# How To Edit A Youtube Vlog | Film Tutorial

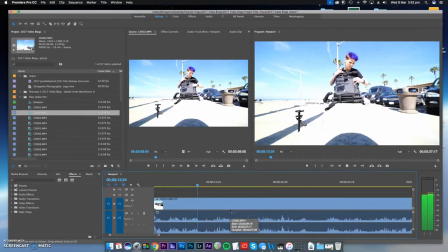8:15 It's got a ton of couches. It's got this guy. I have my keys in here right now. Just because they're safe.
So I'll cut that out because nobody wants to hear ums because I want you all to think I'm perfect.
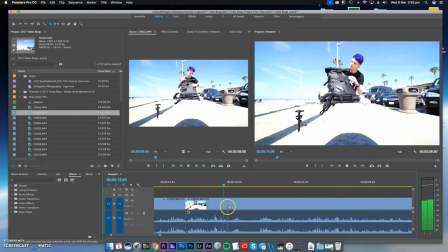8:31 This bag is expandable to 25 liters. So, like...
Get rid of that. Because I said like, nobody likes a like.
It's 21 liters where you can like fucking put all kinds of shit in here. So they made it to be like a day bag. They made it for photographers. They made it basically for anybody that needs a bag.
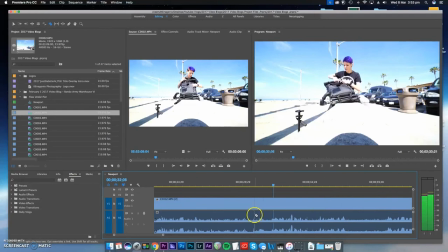8:50 That's awesome.
Cut that out.
This top part, like I can fit.
Like, I'm going to show you guys how I edit all this audio in a future episode of this. I just wanted to kind of show you how we edit our vlogs. That's how you cut out the dead silence.
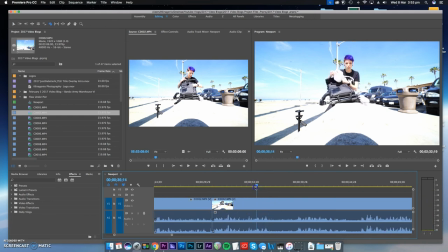9:08 You just go through your timeline and you look for all of the ums, the likes, and the dead spots. So if you're trying to get into vlogging, this is a great way for you to start. Like I said, I highly recommend using Adobe Premiere CC, the Creative Cloud. Super easy to work with.
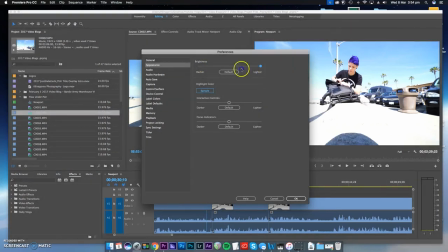9:26 You can change the color of your background, of your interface. Just depends on what you're wanting. I think it's dark by default. I just made it lighter so it's easier to see. If I could change it to blue or red, that would be awesome. But I don't think you can do that.
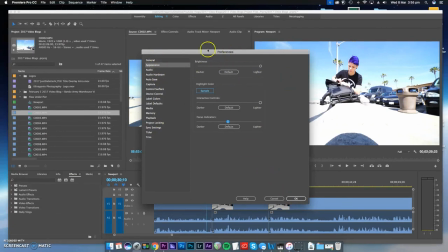9:44 So Adobe, if you see this video, can we change that so I can change the background of my interface, please?
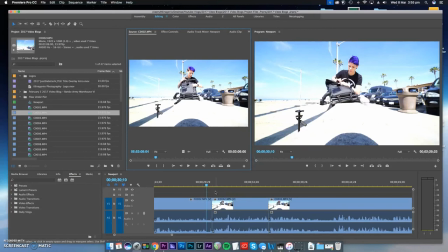9:52 That would be sick. This is how vloggers edit vlogs. This is how they get that jump cut look. So let me just show you from the beginning real quick what it looks like, and we will go from there.
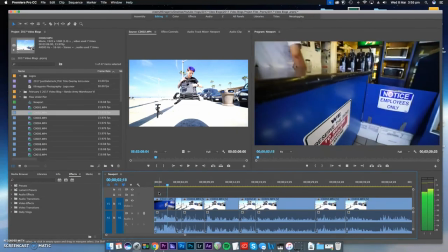10:03 Then Dr. Pepper. What size? Small is fine. Okay, check this bag out.
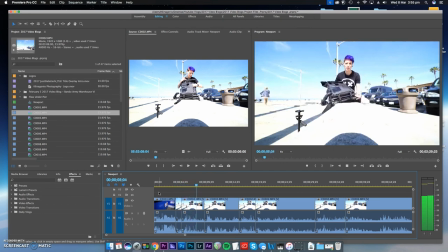10:09 So first of all, that's a spot for me to put my tripod, which is fucking awesome. It's got a ton of couches. It's got this guy. I have my keys in here right now, just because they're safe. This bag is expandable to 25 liters. It's 21 liters, but you can, like, fucking put all kinds of shit in here.
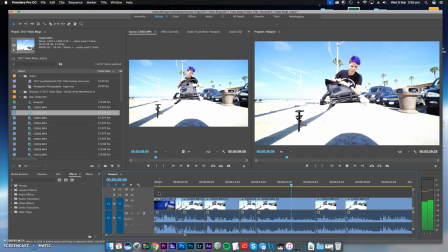10:27 So they made it to be like a day bag. They made it for photographers. They made it basically for anybody that needs a bag. That's awesome. So yeah, it rolls up, but this top part, like, I can fit my drone controller in it, which is super rad. I can also put my drone on here, which is what I did earlier. Cool.
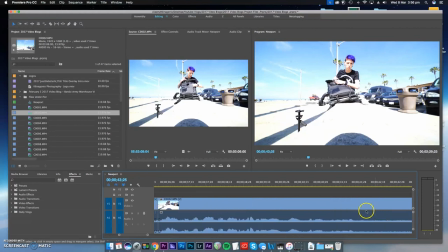10:44 So yeah, that's how vloggers make that jump cut effect, and the reason we do that is because it trims down the time. It trims down the time of the vlog, which it helps keep your attention for a longer amount of time. Let me know if you guys like this. Let me know what you want me to do in future episodes of my tutorial stuff,
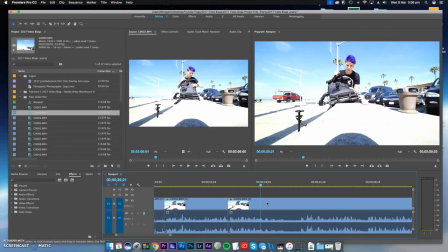11:03 and I'm sorry it took me so long to start doing these, but thank you guys. Sign up for the mailing list, and that way you can get updated when I post a blog on my website. Thank you guys, and I love ya. Stay strong, keep enduring. Talk to you soon. Enjoy your editing.